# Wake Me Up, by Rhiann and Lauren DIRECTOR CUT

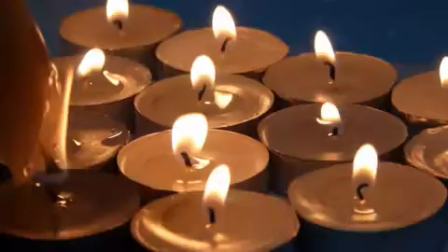8s
Conventionally, the establishing shot should introduce the star to the viewer. However, we decided to manipulate this convention and use the lighting of candles as the establishing shot. I think this worked well because the candles became a motif throughout the music video to symbolise the current state of the relationship.
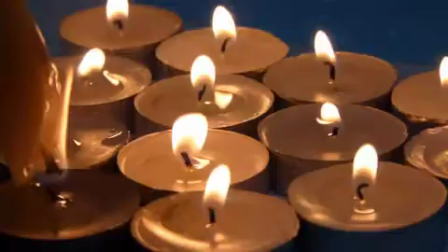22s
In the establishing shot, the lighting of the candle symbolises Ben Austen's attempt to continue in the relationship despite his love interest being uninterested.
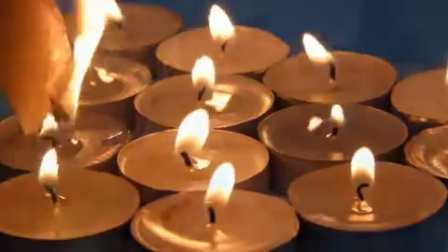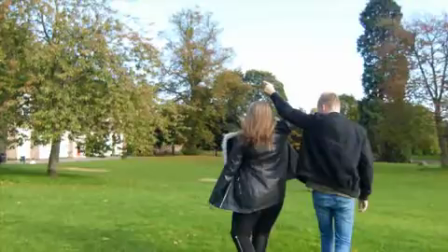36s
A crossfade from the candles into the next long shot of Ben and Abby works effectively because it encourages the audience to assume that the candles represent their relationship.
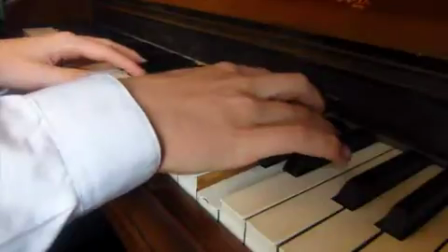46s I should ink my skin.
Next, we cut to the close-up of Ben's hands playing the piano. This is effective because it adheres to conventions as the visuals link to the track's instrumentation.
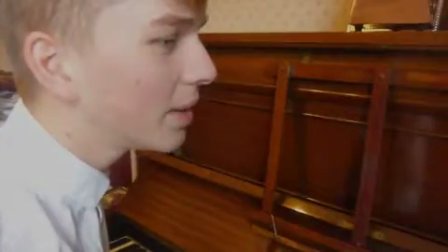59s With your name.
In this shot, the star is introduced. However, we decided to break conventions by not instructing the actor to look into camera while singing, because we wanted to convey that he was lost in his own thoughts, trying to understand where the relationship went wrong. The intensity of the lighting has also been reduced in this shot to connote Ben's low mood.
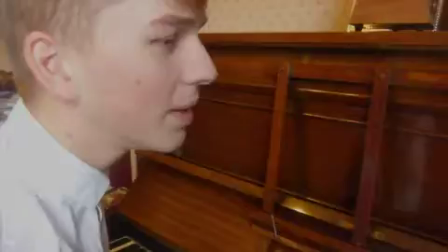77s
The use of duller lighting is also a convention of pop acoustic music videos. Upon reflection, the lighting may reduce the viewer's ability to see Ben, which may have decreased their ability to identify him as the star image.
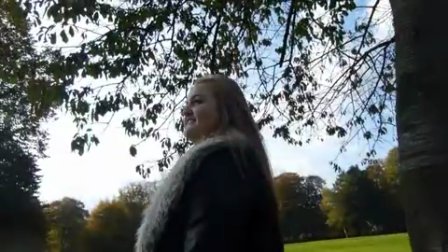91s
We adhere to conventions in the next shot by using a low-angle shot to introduce Ben's love interest as something that he idolised. This also introduced Todorov's theory of equilibrium because in the beginning of the relationship, Ben is certain his relationship is successful. We also used a naturalistic background of trees to connote Abby's natural beauty.
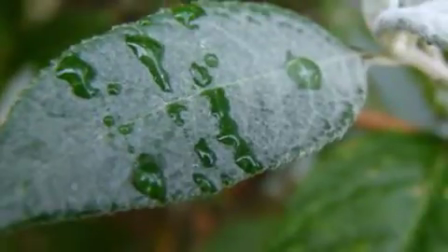113s
We then used a match cut of a leaf to ensure our video had continuity. We also used Ken Burns to zoom in to the water droplet on the leaf, which effectively symbolises Ben's melancholy disposition as he relives the memories of his relationship.
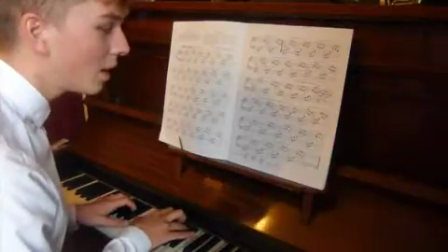127s And take my passport out again.
The next cut shows Ben playing the piano in an over-the-shoulder shot. We followed conventions by choosing to show Ben singing. However, instead of singing into camera, he focuses on the piano, as this creates a representation that he's passionate about music.
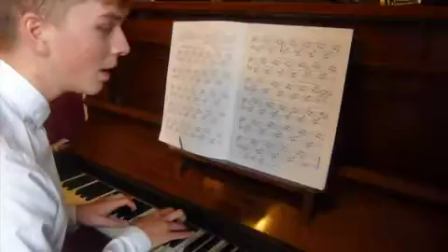144s
I think this is effective. However, upon reflection, we could have added more shots of Ben playing the piano and singing into camera, which would have made it easier for the viewers to identify him as the star image.
Just replace it.
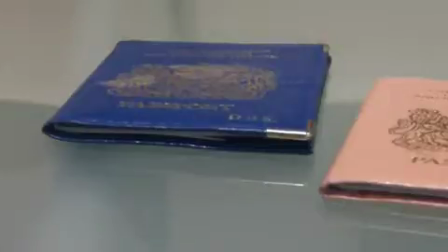163s
The close-up of the two passports support Goodwin's theory as the lyrics "Take my passport out again" link to the on-screen visuals. The pink passport is right of frame and the blue one is pushed from left of frame to the position of the pink passport.
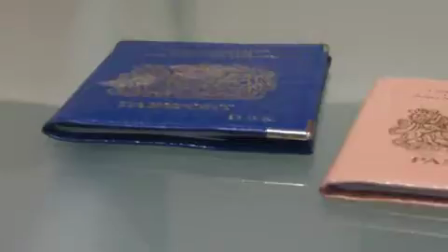177s
This action symbolises Ben's desperate need to rekindle his relationship with Abby. I like the subtlety of this symbol, which requires an active audience to understand.
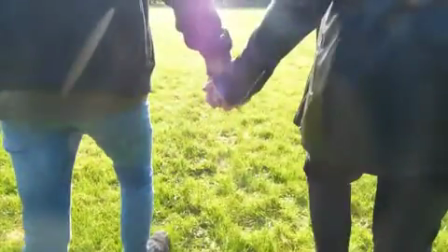186s See, I could do without a tan on my left hand.
A cut is then made to a high-angle shot of Ben's hands on the piano, which successfully reinforces the idea that Ben is singing about the relationship in real time and experiencing flashbacks of the relationship,
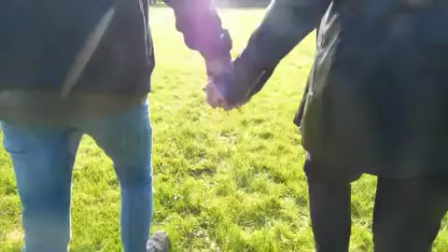199s
as the lyrics of the song help him to recall the memories. The cut to the medium close-up of the couple holding hands takes advantage of the natural light, and I like the use of the sun in this shot.
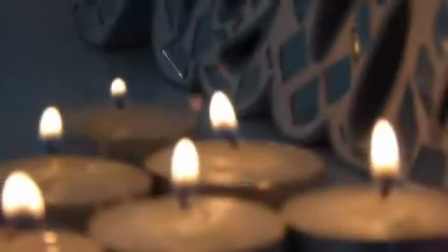209s And when my fourth finger meets my knuckle.
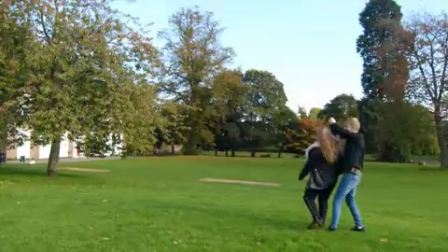214s
We then use this bright natural light as inspiration for the fade into the next shot. The fade we chose was a sharp flash of light called bloom, which links the previous shot and the close-up of the candles together. This is effective because it creates continuity throughout the music video. For this shot we used a pull focus. The shot begins blurred and then gradually fades into focus.
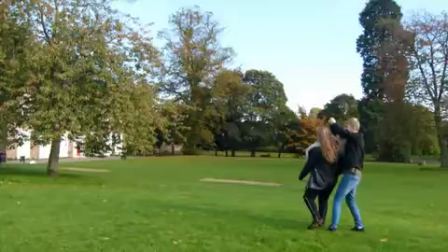234s
This symbolises Ben's ignorance of Abby's unfaithfulness, as well as Abby's unhappiness in the relationship.
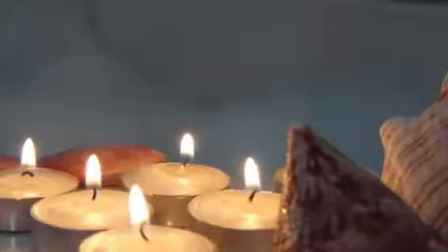243s And I should run you a hot bath and fill it up with bubbles.
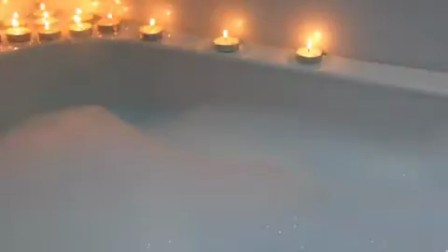252s
We have successfully used a shallow focus on this shot to draw the viewer's attention to the stream of water.
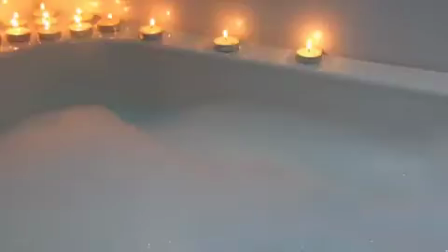257s
A match cut from the tap to the candles on the other side of the bath successfully connects the Ben's attention to detail in drawing Abby the perfect bath. A cut to Ben is made as he sings Bubbles. The match cut allows the viewer to assume that Ben is recalling all the things he did for Abby, despite feeling regretful that it was still not enough.
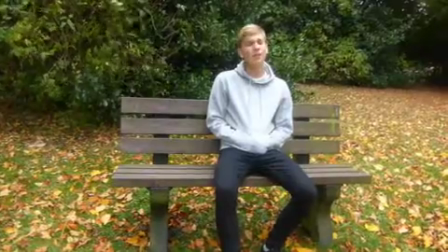278s 'Cause maybe you're lovable.
This close-up of the shaky flower blowing in the wind is the first hint of an unstable relationship, and therefore Todorov's disequilibrium. The flower is pink, so represents Abby and her disinterest in the relationship, which is one cause of its deterioration.
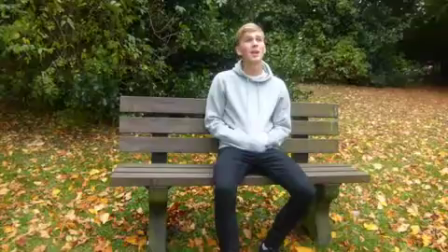295s
Upon reflection, this sign of disequilibrium may not be clear to all the target audience. However, I still think it is an interesting cue for the more active audience. The next shot shows Ben being reflective and singing into camera. This is conventional as it shows Ben's emotional connection to the lyrics.
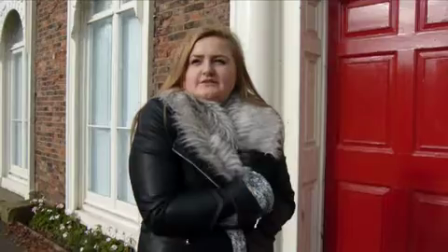312s And maybe you're my snowflake, and your eyes turn from green to grey.
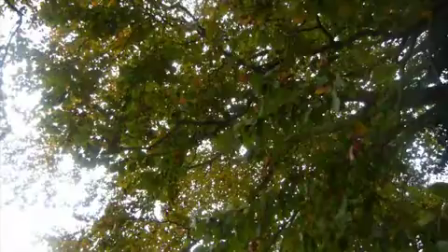317s In the winter I'll hold you in a cold place.
The blur to Abby links the lyric, "You're my snowflake," to the visuals of Abby shivering. The close-up of Abby's eyes also link the lyrics, "Your eyes turn from green to grey," to the visuals.
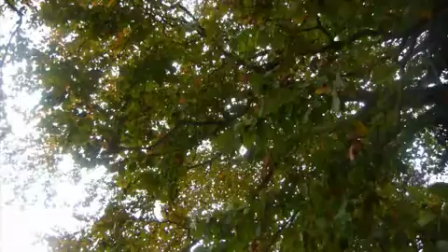330s
The rolling of her eyes is also another sign of disequilibrium in the narrative, as well as introducing Bart's enigma as the viewer must decide why she is rolling her eyes. The blur transition to the next shot of trees was used as a match cut for the next location.
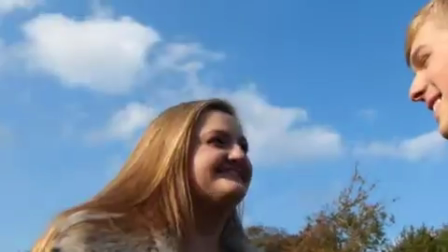343s And you should never cut your hair, 'cause I love the way you...
Ken Burns was used effectively to get a close-up of Abby.
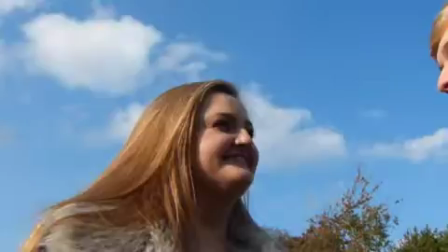351s
In accordance to Prop's theory, Abby is seen as the princess in this shot as she appears innocent and beautiful. This also shows Todorov's theory of being in a state of equilibrium. However, Ben is reaching out to Abby in this shot, which links to how he has to obtain her in the relationship. off your shoulder.
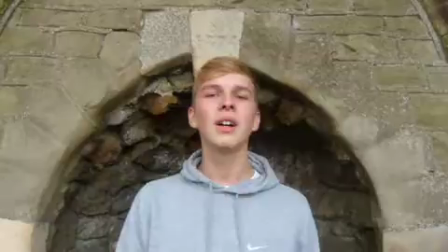368s
Following Goodwin's theory, Ben is singing into camera. We also found the natural framing worked very well in these shots as it helps to draw the attention of the viewers to the artist.
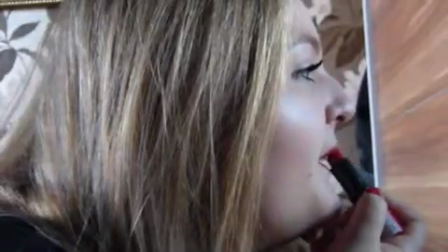380s
We used a pan in this shot with the tripod, which was difficult, however I am happy with the outcome. Abby is applying red lipstick, which suggests she is promiscuous and vain. Bart's theory is present here, as this is a symbolic sign which hints at her infidelity.
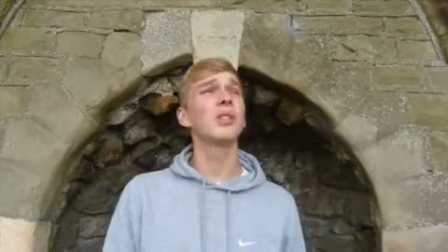398s And you will never know just how beautiful you are to me.
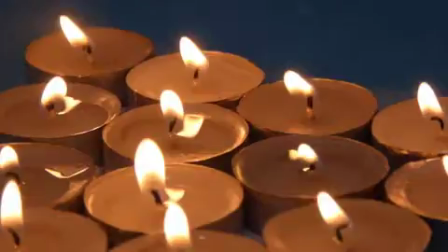404s
We used a bloom transition when the next shot was of candles, and this again shows Bart's theory of symbolic signs for their relationship. We used the same transition for each shot of the candles in order to have synergy throughout the video. We then used a Gaussian transition tool to cut to him. We adhered to conventions as he is singing into camera again.
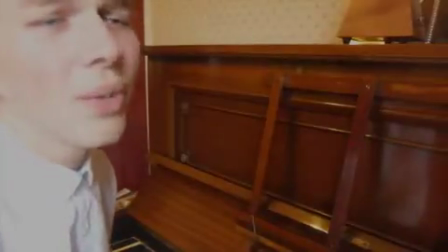427s But maybe I'm just in love when you wake me up.
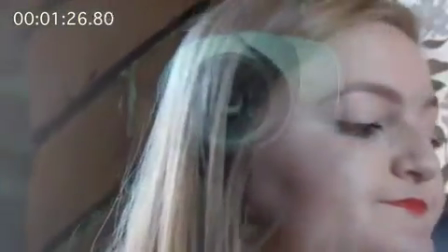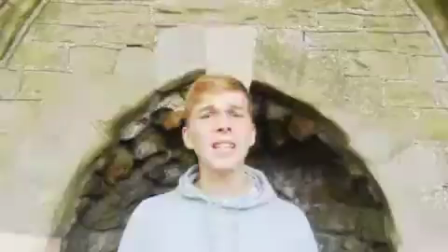438s And would you ever feel guilty if you did the same?
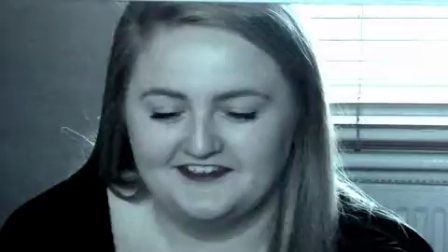442s
We wanted to suggest the idea to the active audience that Abby is being watched, which I think we achieved. This would connote the idea that Ben is controlling in the relationship. We broke the conventions and showed Ben's possessive nature by superimposing a shot of CCTV with a timer filter,
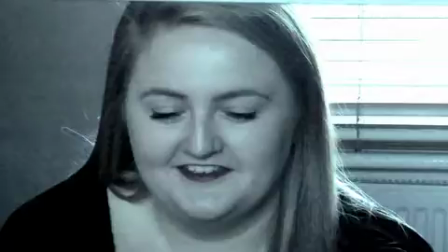459s
along with editing the coloration of the clip. We feel this suggested the idea effectively using these tools. We broke conventions as we used a still image and cropped the image each time to get closer up of the artist's face,
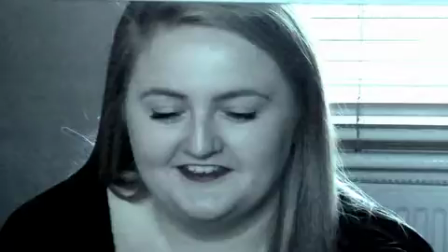472s
to display how she is again being watched and smothered in this relationship. I think this was an effective break of conventions because the use of black and white helps to suggest she is doing something wrong while she is wearing her promiscuous red lipstick and smiling at her phone.
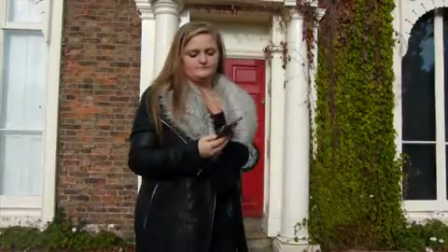486s To me.
The idea of Abby doing something wrong is again reinforced here as she is checking her phone smiling. This shot does add to our social comment of how relationships are conducted through technology, therefore our storyline revolves around digital communication.